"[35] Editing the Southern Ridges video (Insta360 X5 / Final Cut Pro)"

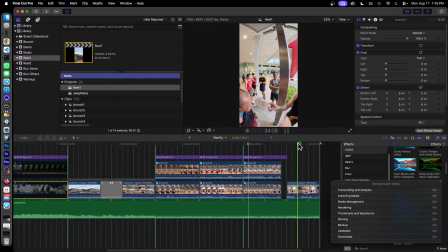This clip, this whole video has got like a closure, a kind of a looping element to it, right? With this kind of a closure, it looks more balanced. Yeah, that's the overall structure of the video.
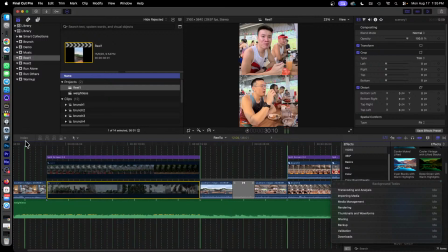So once again, we have a intro, which is at Kent Ridge MRT. We will have a running clip with the scenery. We will have near the chorus of the music, we have the running at the Henderson Ridges, Henderson Waves, showing the scenery.
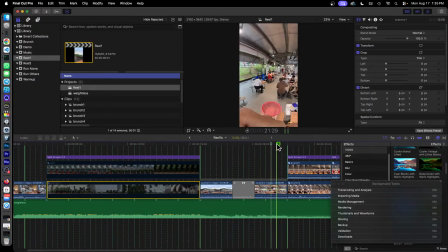Transition to the brunch at Food Center, followed by
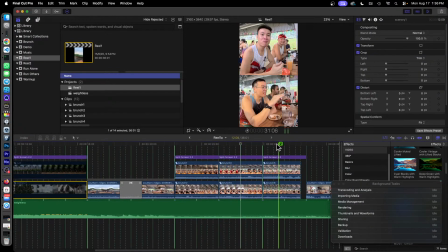clips of our folks eating at the food center, having brunch at the food center, finishing up at the Kent Ridge MRT.
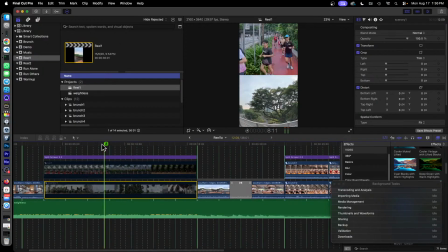Let's talk about split screen. How did I do this split screen part? So I created two sections. I dragged the clips into a clip on top for the running. Actually, there are a few clips I'll explain later on. Then I did the scenery at the bottom.
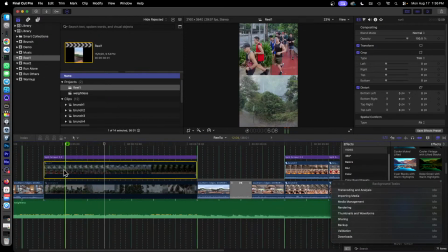So I started with the running clip on top. Initially, it was 3 clips. I right-click, create a compound clip. What are the clips that I used to create a compound clip? Yeah, here are 3 clips.
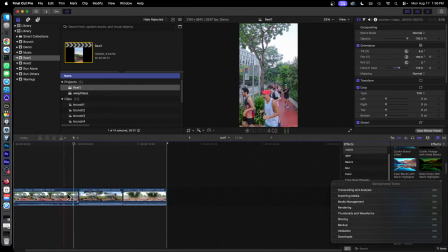So there's the first clip here, second clip here, and the third clip here. Again, I used the reframing. I changed the tilt and the pan and the field of view to make sure that I focus on our runners.
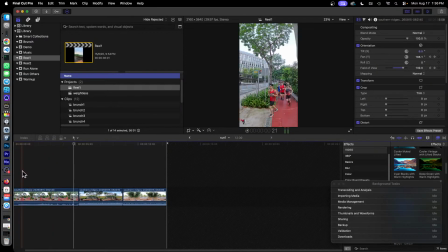Notice that the field of view also changes slightly. So that's when we did this zooming effect onto our runners so we can see their faces more clearly. Same thing here. I did some pan. So I pan from the left to the right so that we can see our runners.
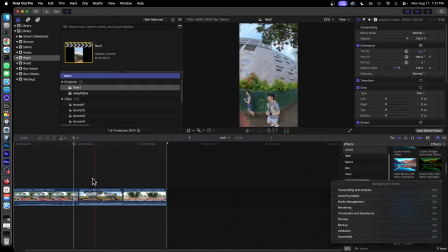And also I changed the field of view to show more of our runners in focus.
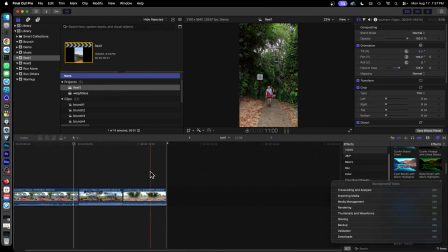Same thing here. I did a panning and I did a field of view to zoom in on our runners, right? These 3 clips, I create a compound clip and put it into one single clip called Run 1.
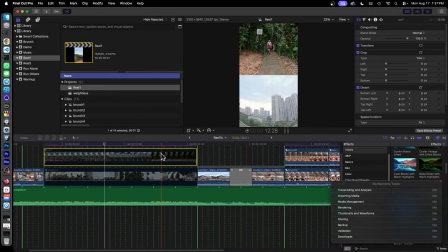Why did I do one compound clip? Well, we need to do a split screen. It's easier to do a split screen with a compound clip. Otherwise, it's hard to do the reframing. The bottom part of scenery, how do we create this?
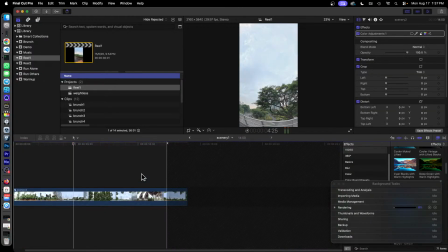Well, okay, firstly, you notice that the scenery is desaturated. That's because I did a color adjustment. If we look at the color adjustment here, does it show?
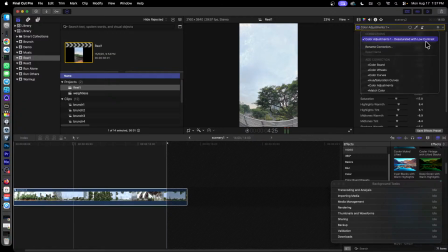You can see that it's desaturated with low contrast. How did we get this? Was that if you look at the color grading presets, there is a setting called desaturated.
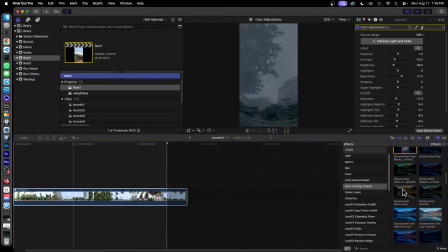Okay, desaturated with low contrast.
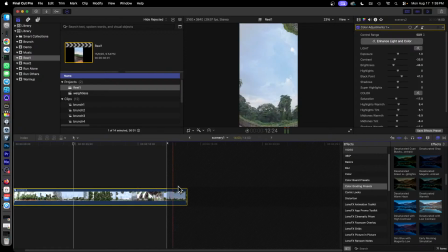I just simply drag this clip into this scenery here, and that's how I created the desaturation, right? How did I create this compound clip? Well, I added a few clips, then I selected this.
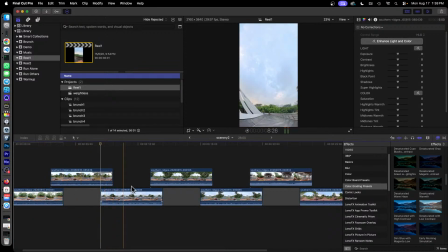The clips I selected were a whole bunch of clips. So there's actually a lot happening in here.
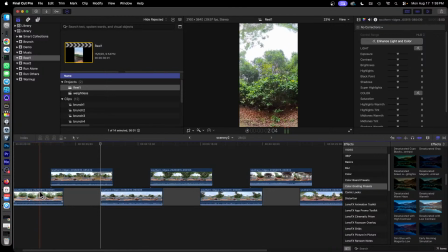There's this part was at Cambridge. This part is at Hot Park.
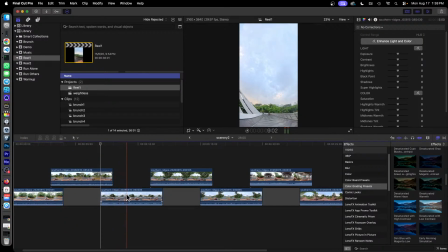Then this part is running from Hot Park into Telok Blangah Hill. Then this part is at Telok Blangah Hill, Mount Faber, and then finally Mount Faber.
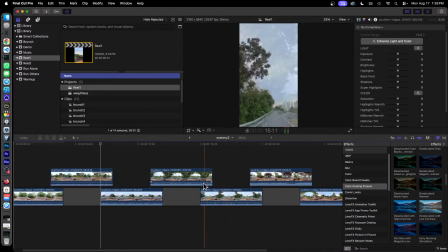Notice that in this clips, I'm doing the panning, right? So that's why you will see the animation here.